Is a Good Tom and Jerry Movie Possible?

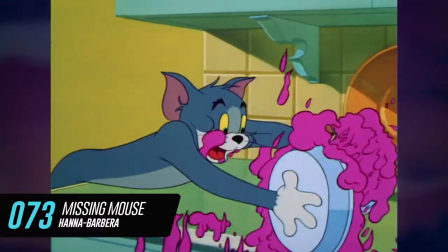Everyone loves cartoon violence, and Tom and Jerry have been serving it up for nearly a century.
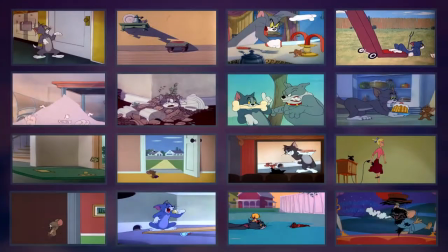But are the cat and mouse really a good fit for the movies? That's the question I'm going to answer, and there's a lot to talk about, so follow me down the mouse hole.
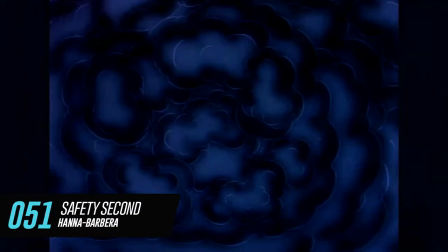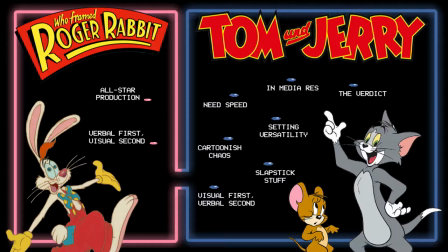So we know that cartoon characters can work in a full-length live-action movie because we have one stellar example in Who Framed Roger Rabbit,
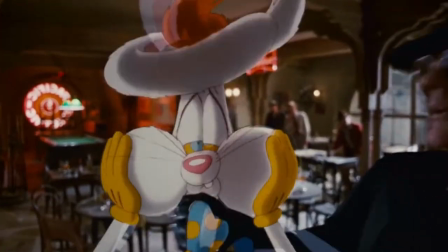but there's a ton of reasons why no one else has managed to reproduce the formula. I'll give you two food for thought before turning to the 2021 Tom and Jerry movie.
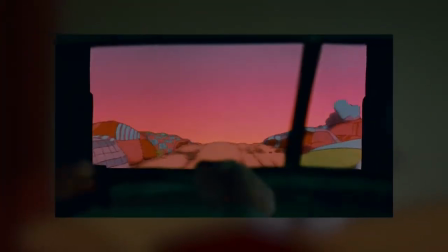First, Who Framed Roger Rabbit had one of the best all-time production crews bringing it to life in an act of shared artisanship.
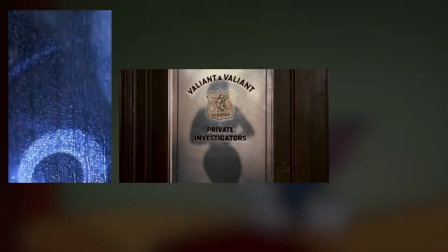Amblin Entertainment under Steven Spielberg did the producing. George Lucas' Industrial Light and Magic handled the practical effects.
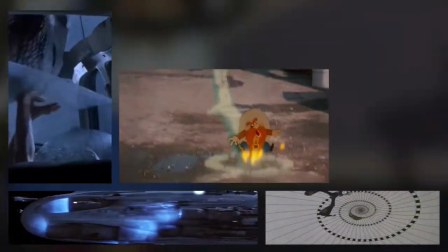A true artist in Richard Williams oversaw animation. Robert Zemeckis directed the film.
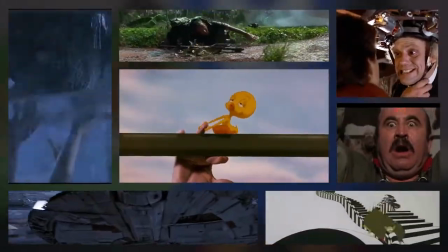Bob Hoskins and Christopher Lloyd turned in inspired performances. and Roger Rabbit also had a raft of vocal talent, including legend Mel Blanc.
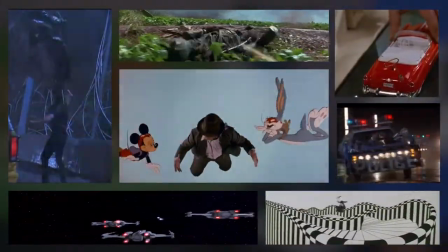How likely are you sound to that?
Add in a once-in-a-lifetime level of cooperation between Disney and Warner Brothers,
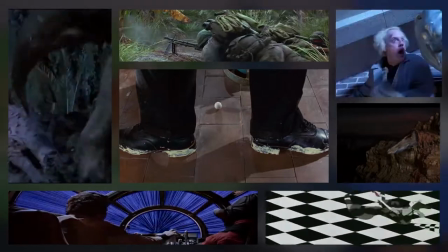and we may never see this much creative talent working together again in Hollywood, especially given the upheaval the industry is going through now.
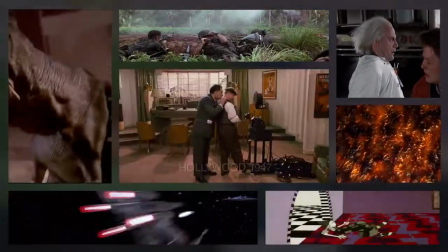With tons of independent content to compete with, it's going to be tougher and tougher for Hollywood to round up enough creativity to manage something worth your attention,
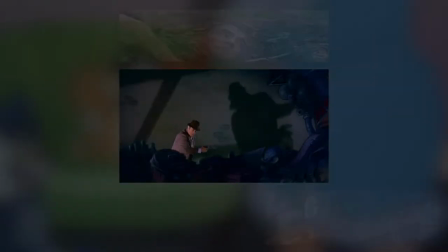much less something that could compete with Roger Rabbit's mastery. Not going to happen.
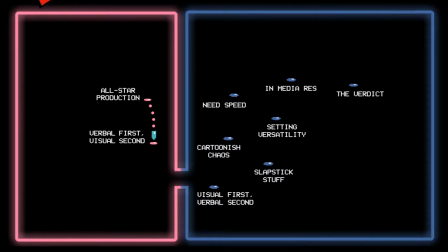But here's the bigger advantage Roger has over the cat and mouse. He, along with Jessica Rabbit and Baby Herman, were first created for novels.
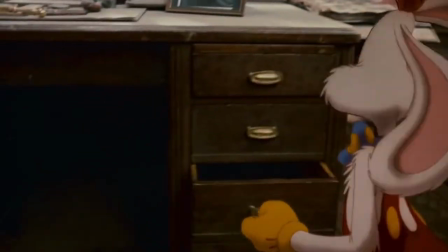For books. Not for a visual medium. They were verbal before they were visual. So even though we think of them as cartoons, they aren't just slapstick types.
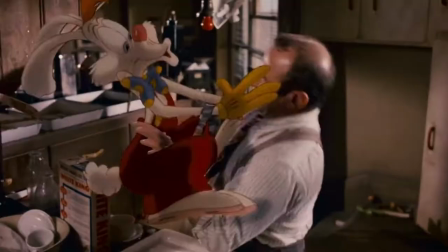Don't assume it's Roger's slapstick antics that make him a compelling character. That's only part of his character.
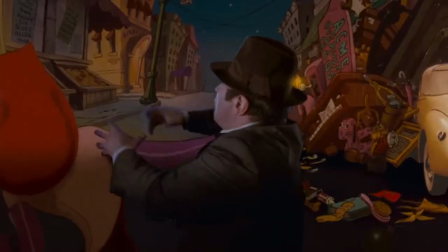Him, along with Jessica and Herman, are fully developed actors with human-like motivations, fears, and thoughts.
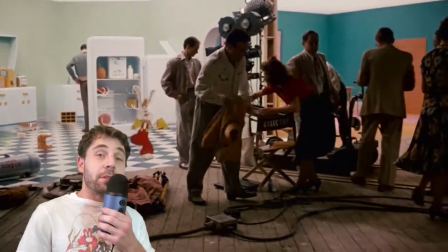That's what the film's brilliant first couple scenes are for to demonstrate that Roger Rabbit's slapstick is, to an extent,
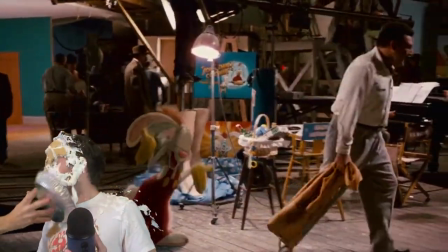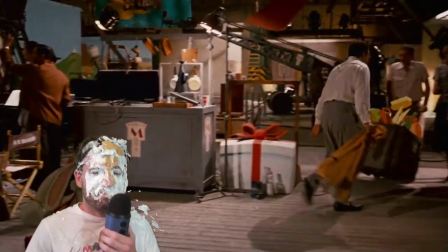just an act. There's more going on beyond the Toon antics.
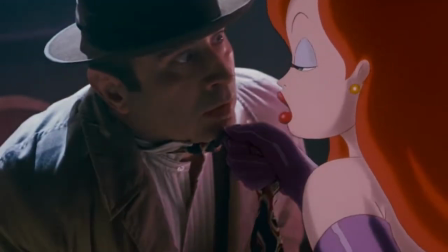With human characterization and human communication, Roger Rabbit's cartoon cast was a perfect fit for a standard movie plot.
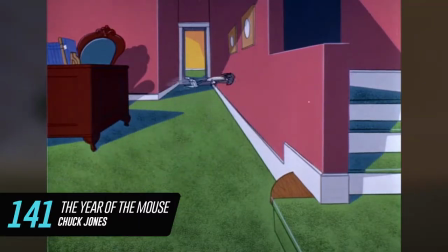Tom and Jerry, you'll note, aren't interesting in the same way.
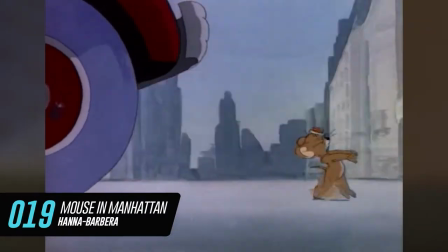That doesn't mean the cat and mouse aren't movie material, but let's look at why they don't work with your typical plot-driven movie and why they don't work with live actors.
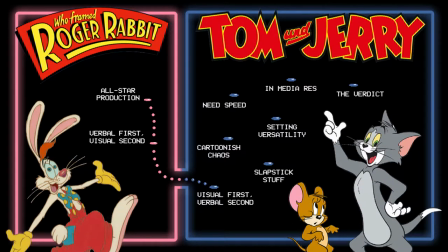I've got six points. Number one, Tom and Jerry don't talk.
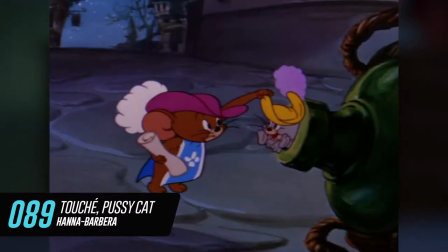Okay, well, not often.
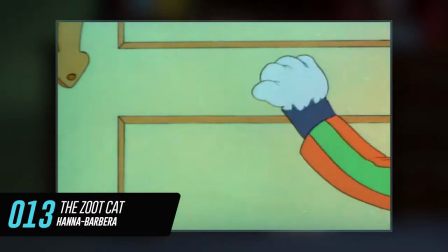Secondary characters, by foremost, articulate constantly, but there's only a handful of episodes where the pair speak clearly.
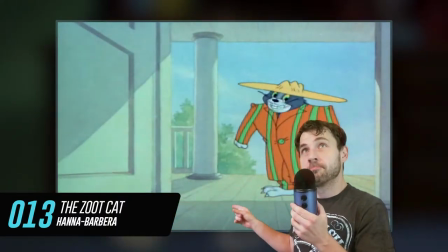Personal favorites are this one, and this one.
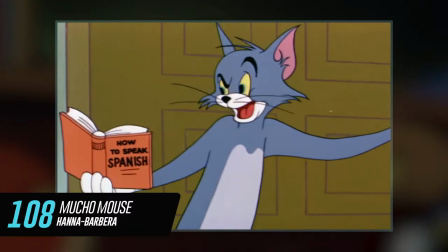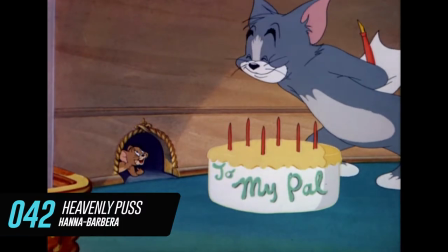Rare exceptions aside, their communication is purely physical, consisting of head shakes, nods, and gestures mostly.
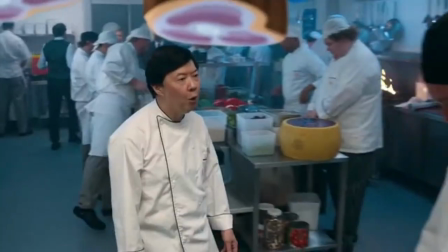Human actors are different, obviously, as they do most of their communication by flapping their mouth holes.
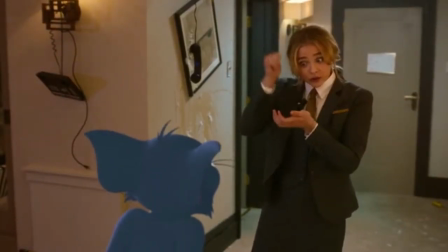They're responsible for driving plot and delivering exposition, after all. That means Tom and Jerry don't speak the same language as the other cast members, which has a material effect on chemistry.
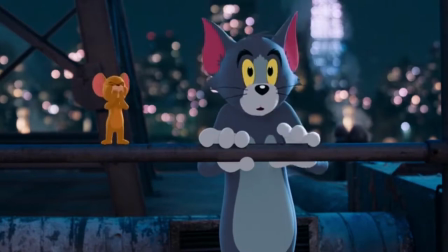This was a fatal problem with the 2021 movie. Only a couple scenes involve meaningful interactions between Tom, Jerry, and human cast members.
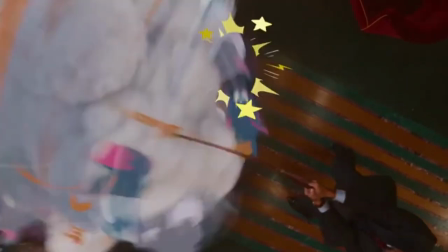The rest are either T and J beating each other up, which we like, or humans babbling about plot stuff.
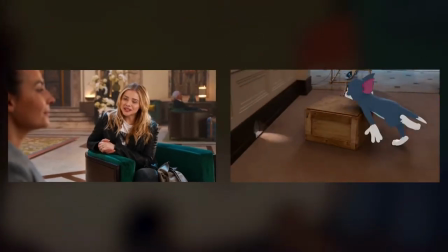We don't like that, and it feels like two films loosely tied together instead of one cohesive experience.
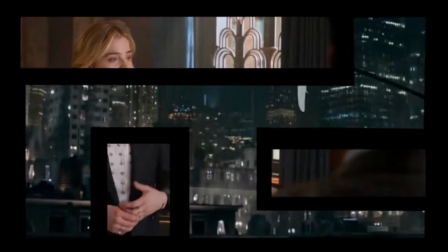We're here to slurp up the cartoon hijinks, so why not dispense with the live-action stuff altogether?
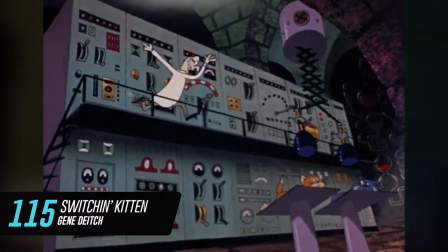After all, animators can develop funnier human characters where needed, as the classic episodes demonstrated.
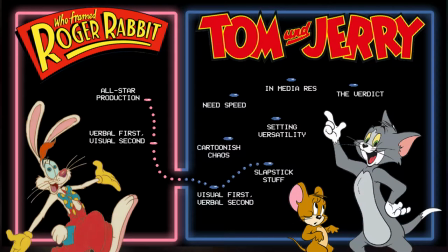Tom and Jerry are also a slapstick act, not a narrative-driven duo. This feeds into the first problem.
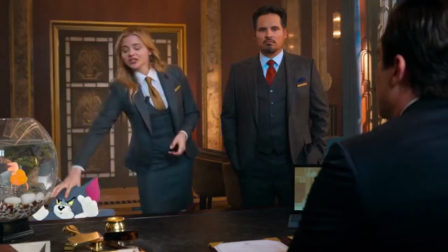In addition to being near-mutes, T and J aren't motivated by plot because in most cases they're focused on smacking each other around.
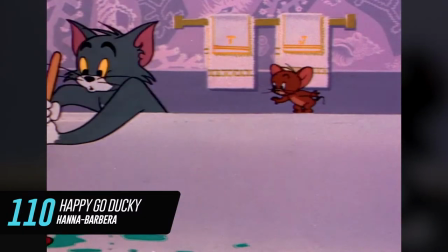Even when the two are cooperating toward a shared objective, it's designed for an 8-12 minute short, bite-sized.